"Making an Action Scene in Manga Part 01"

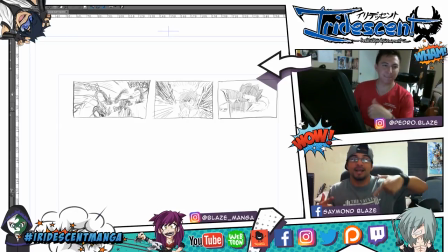What's going on, guys? I'm Blaze, I'm Pedro Blaze. We are Blaze-Manga here, and we are gonna show you something really interesting today. We are actually planning a scene, so we are gonna show you some of the behind the scenes, the process of us planning a scene for the manga motion comic.
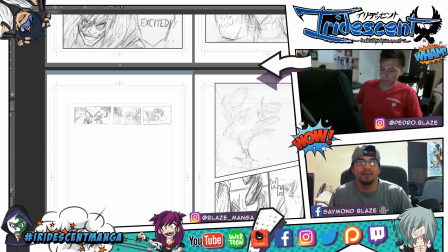So technically, Pedro is gonna explain to you the issue we had we encountered when we were planning the scene of chapter 14, I believe.
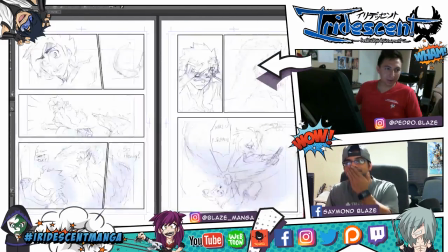Pedro, take it from here. We have the whole chapter already planned out. There's a scene where we have an action moment.
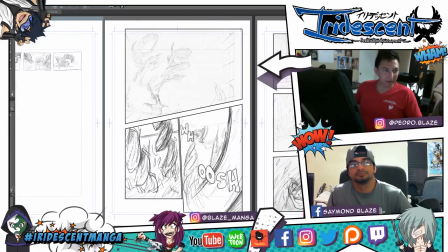We have an action scene, and you can, as you can see right here, we had already drawn this part.
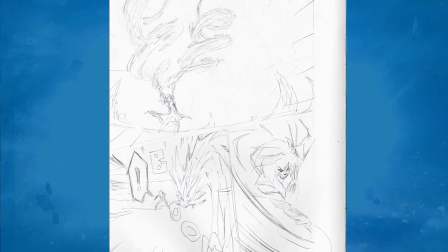We had this one like that, and it was too simple, so we decided to change it.
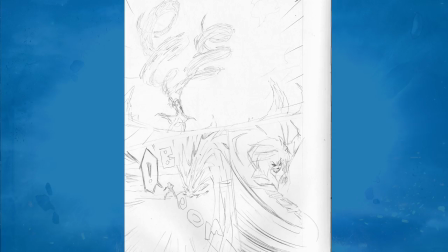So technically, what happened? We made all this build up. We built that scene.
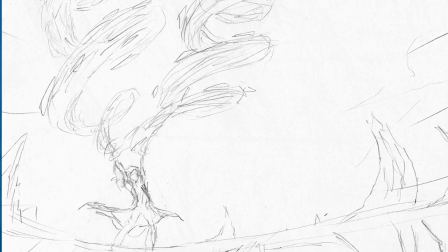We have Emma spinning his diamond whips, and then all he does is just shoot them into the ground and trap shoulder.
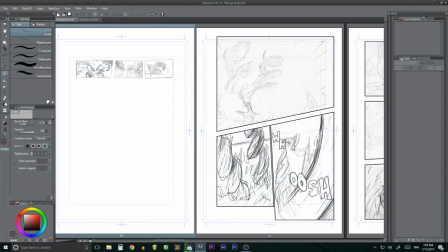We thought it was too simple, and we thought we needed to do something more epic because the scene needed something more epic.
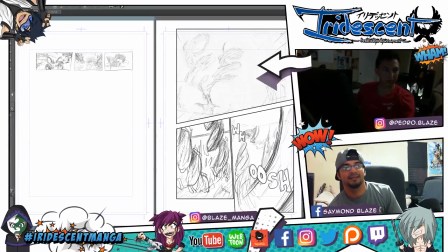Now what we're doing is planning possible solutions of alternate versions of the scene.
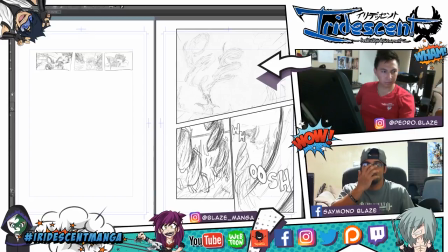Better show them what we got so far.
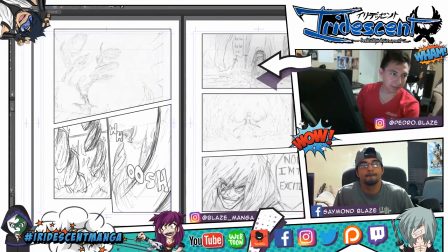As you can see, he already just shoots, lays that, I mean, throws the tag to the ground, and the things go underground.
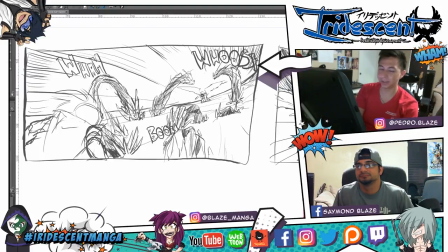Underground, yeah. And then what we see next is we see these things going crazy like that towards each other.
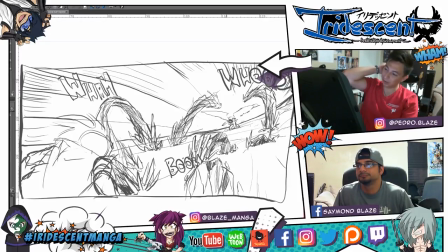And we knew that we wanted to do this kind of like the Transformer scene when there's a little robot. The little destroyer worm that goes underground and destroys the buildings and stuff. Yeah. So we wanna create that effect of a diamond worm type of attack.
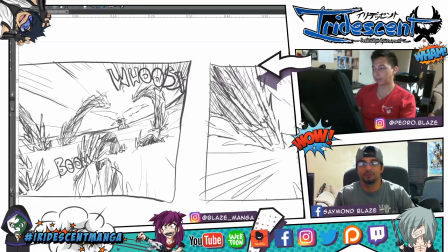Yeah, so that's the inspiration right there. So it will be too crazy to dodge technically. We have Shutter.
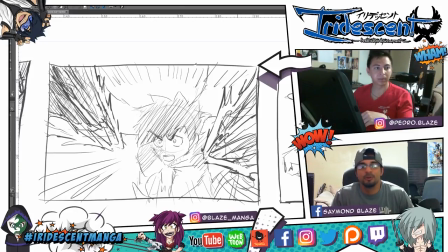We didn't know what we wanted to do with Shutter, but we were really reading the chapter and we noticed that Shutter has his
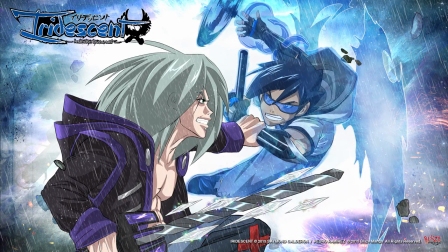cloak, his blue, his angel cloak on. So we thought it was really cool for Shutter to have his cloak and for his cloak to protect him from the diamond attacks, right?
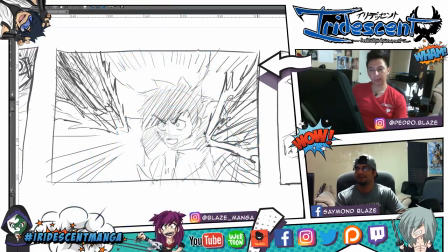But we encounter another issue. In chapter 1, his dad is using his cloak, right?
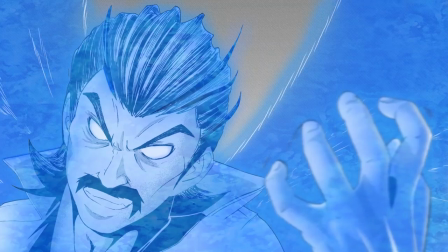And his cloak doesn't really protect him from the attack.
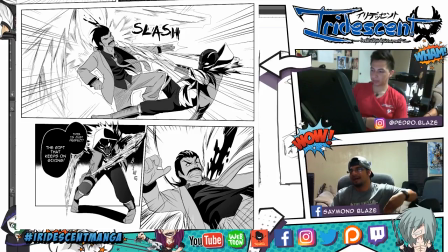Like, the guy actually attacks him with the diamonds go through his cloak, and actually that hurt Shutter's dad. So we thought, okay, how are we gonna fix that, right? So tell them what we need to fix that. Okay, so we're gonna have Shutter
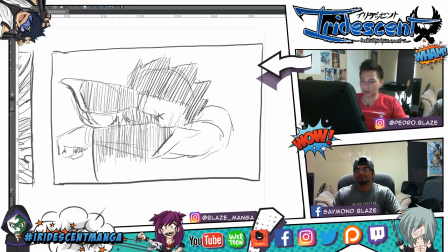protect himself like that, and he's not gonna realize it, but his wings are also gonna protect him like that. It's just a subconscious move. Since he did that, the wings are also gonna do it. And the diamonds are not gonna hit him because they're gonna just go around the wings.
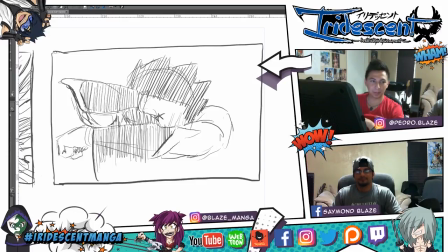Like the wings protect and just push everything away from him. Mm-hmm. At this point in time, Shutter doesn't know how to control his powers as well. Yeah, so part of our thought process of how to fix this is coming up with cool ideas. When we started this chapter today, we have no idea where we're gonna go with this.
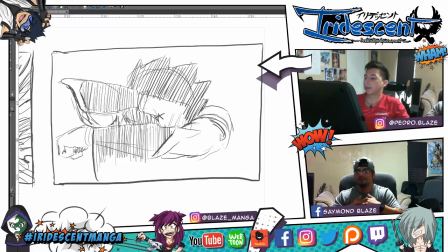If that makes sense, we just knew we needed to make something more epic, more awesome. I think the next thing we need to do, Pedro,
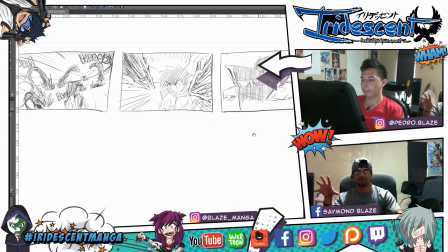I don't know if we're going to do a shot where we see the back of Shutter and the diamonds going around him, and then we do an aerial shot.
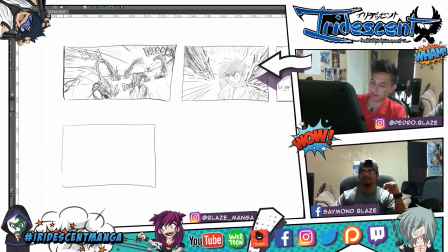Yes, that would be good. So, let's sketch two. I think we should do both of them.
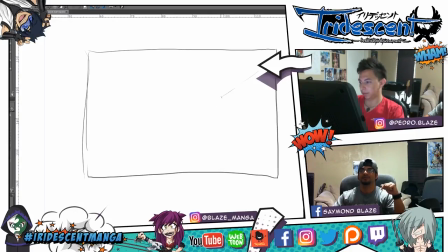Yeah, I think so too. It's not going to be like an over the shoulder, just we see everything from Shutter's back. We see Shutter's back and the diamonds going around. Yeah. And the aerial shot will emphasize it even better. But on the only thing with Shutter's back is that we're gonna see the wings already protecting him.
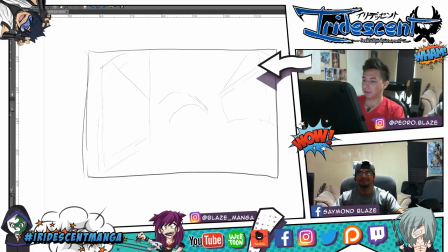Exactly. We're not gonna see the wings. We're gonna see Shutter's back and the energy. And the aerial show is gonna reveal like something is going on, and then we show the wings in front of him. Like maybe the show could be a little closer, a little tighter, so we don't see Shutter's back and the diamond going around. We can see a little bit of the wings bending.
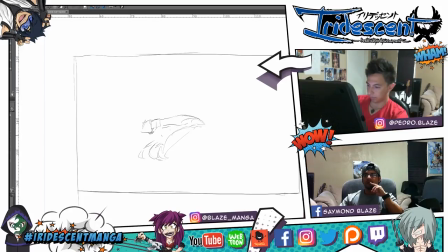Oh, what I was gonna say, one thing to notice is like we're doing all of them in 1920 by 1080, like wireframes, like movie storyboards, but we're gonna adapt them to the comic book format later on.